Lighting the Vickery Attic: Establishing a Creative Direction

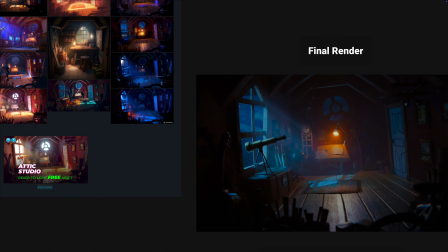I kind of wanted to find a middle ground, again, keeping it as balanced as I could.
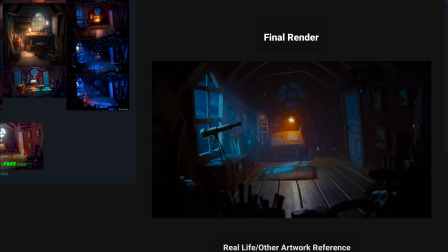I wanted the overall look to kind of work, whether it was for animation or live action.
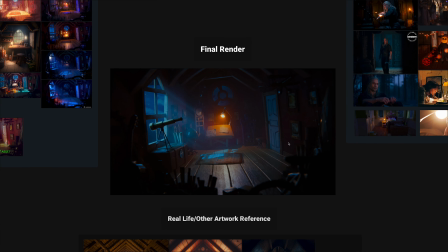So I didn't want it to be too saturated, keeping it more in the realm specifically towards kind of cartoons or animation. And I also didn't want it to be too desaturated where it might be overly realistic or more towards kind of a horror-like type of mood or setting.
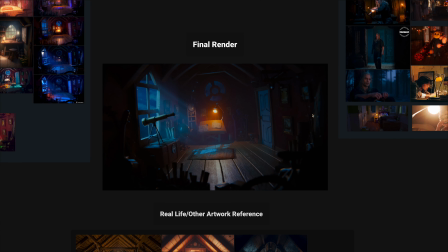And so I kind of wanted to find that middle ground, keep it as balanced as I possibly could. So for the blue kind of color indicating that nighttime lighting, I wanted it to be more in line with a kind of silver blue kind of tone. And that's kind of what I did for that.
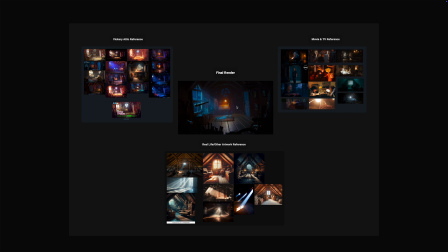The next step is determining where you want to draw the viewer's attention within the frame to determine your focus. This involves determining your primary focal point. So I'm just going to right click on the canvas here, go draw mode.
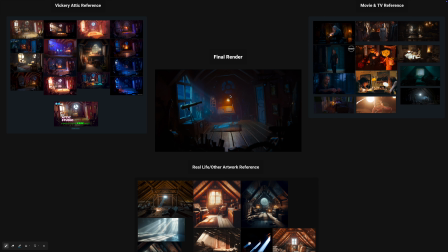And as you can evidently see, just based off of the lighting, the framing, the composition that was set up ahead of time by the artist who created this scene, the primary focal point for the render that I worked on is the work desk with the artwork.
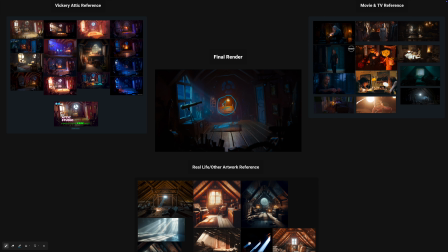So that is the number one focal point. The number two kind of focal point is screen left with the window and the telescope right there. And then the third focal point would be this kind of negative space over here on screen right. Now that's effectively not as much of a focal point per se.
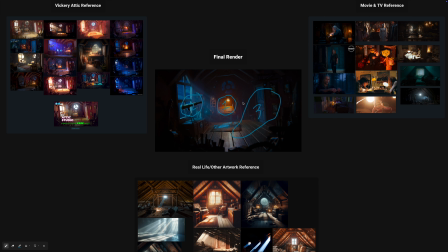It's more of a kind of tertiary area meant to kind of support and subtly enhance the overall mood and the story. It's moderately exposed and acts as an entry or exit point where characters might move in and out of frame or throughout the scene.
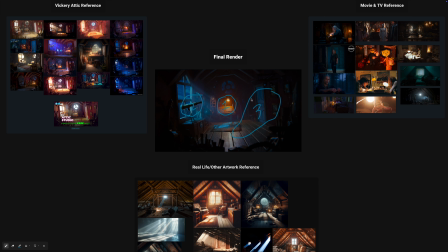With that said, I'm just going to jump into Maya to illustrate the process that I sometimes use to determine this hierarchy.
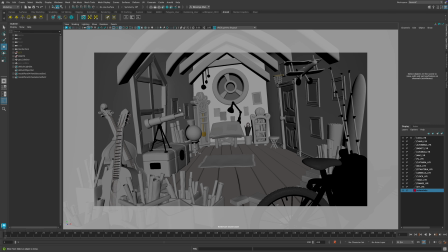After loading the downloaded scene, I will assess the viewport perspective through the camera view. And so one way to do this is you can go to Panels, Perspective, and then just select the render camera here corresponding to this specific scene that we have open. Now, while doing this, I will consider how the composition has been set up.
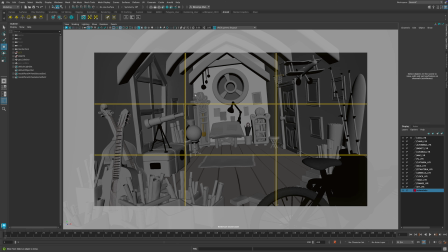Composition principles like the rule of thirds, the golden ratio,
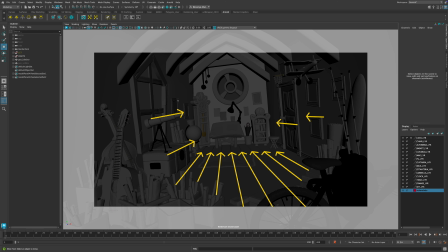general symmetry, and leading lines can help with decisions regarding what the focal points might be.
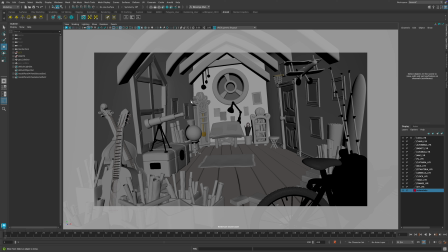Though I don't always follow these rules strictly, they are helpful for establishing clear visual structure. For this scene, there's a strong sense of symmetry and center framing, as well as a strong indication of leading lines through the set detail here, guiding the eye to the center of the frame.
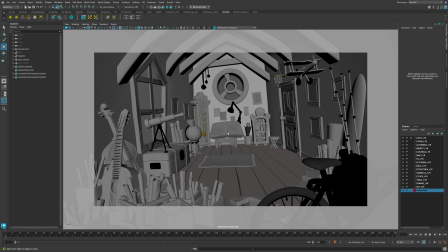Given this, I decided that the work desk would serve as the primary focal point, with elements like the recently worked on artwork, it looks like here, further reinforcing that focus. I definitely could have focused on the window and telescope and then let the rest of the environment fall into shadow.
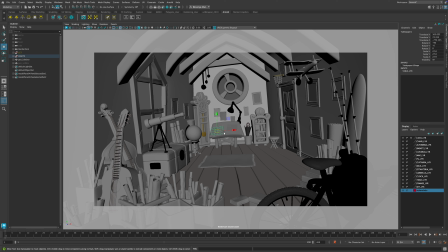However, by emphasizing the work desk and the artwork on it, it let me create multiple acting areas within the scene, which adds depth to the scene overall, and it also helped me to establish that environment where a story could kind of continue to unfold within,
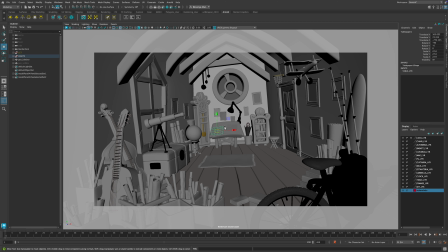which was part of my goal from the outset. With that being said, let's jump back into PureRef.
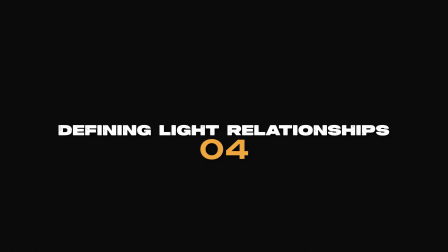Now that we've established the focal points,
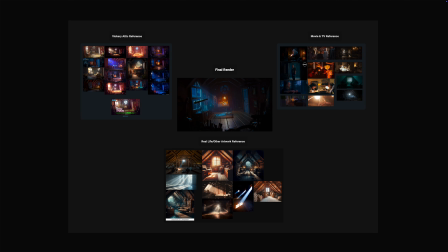the next step is to explore how the lighting supports the composition and the story that we're trying to tell.
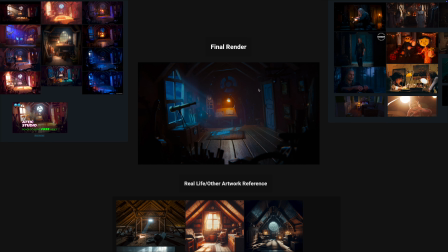While refining light relationships is very much an iterative process, it's still helpful to consider how your primary, your secondary, and your ambient light sources might interact before diving into the technical setup.
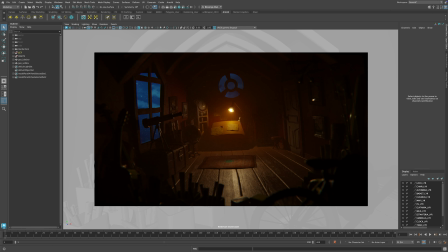In this case, the desk lamp has become the primary light source as it naturally aligns with the primary focal point.
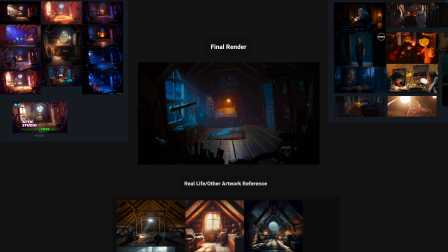We can use this to emphasize the work desk by carefully refining its intensity and its saturation levels, as I've kind of tried to do here. In addition to that, the warm glow, which I've added here in comp, naturally directs the viewer's eye towards the center of the frame.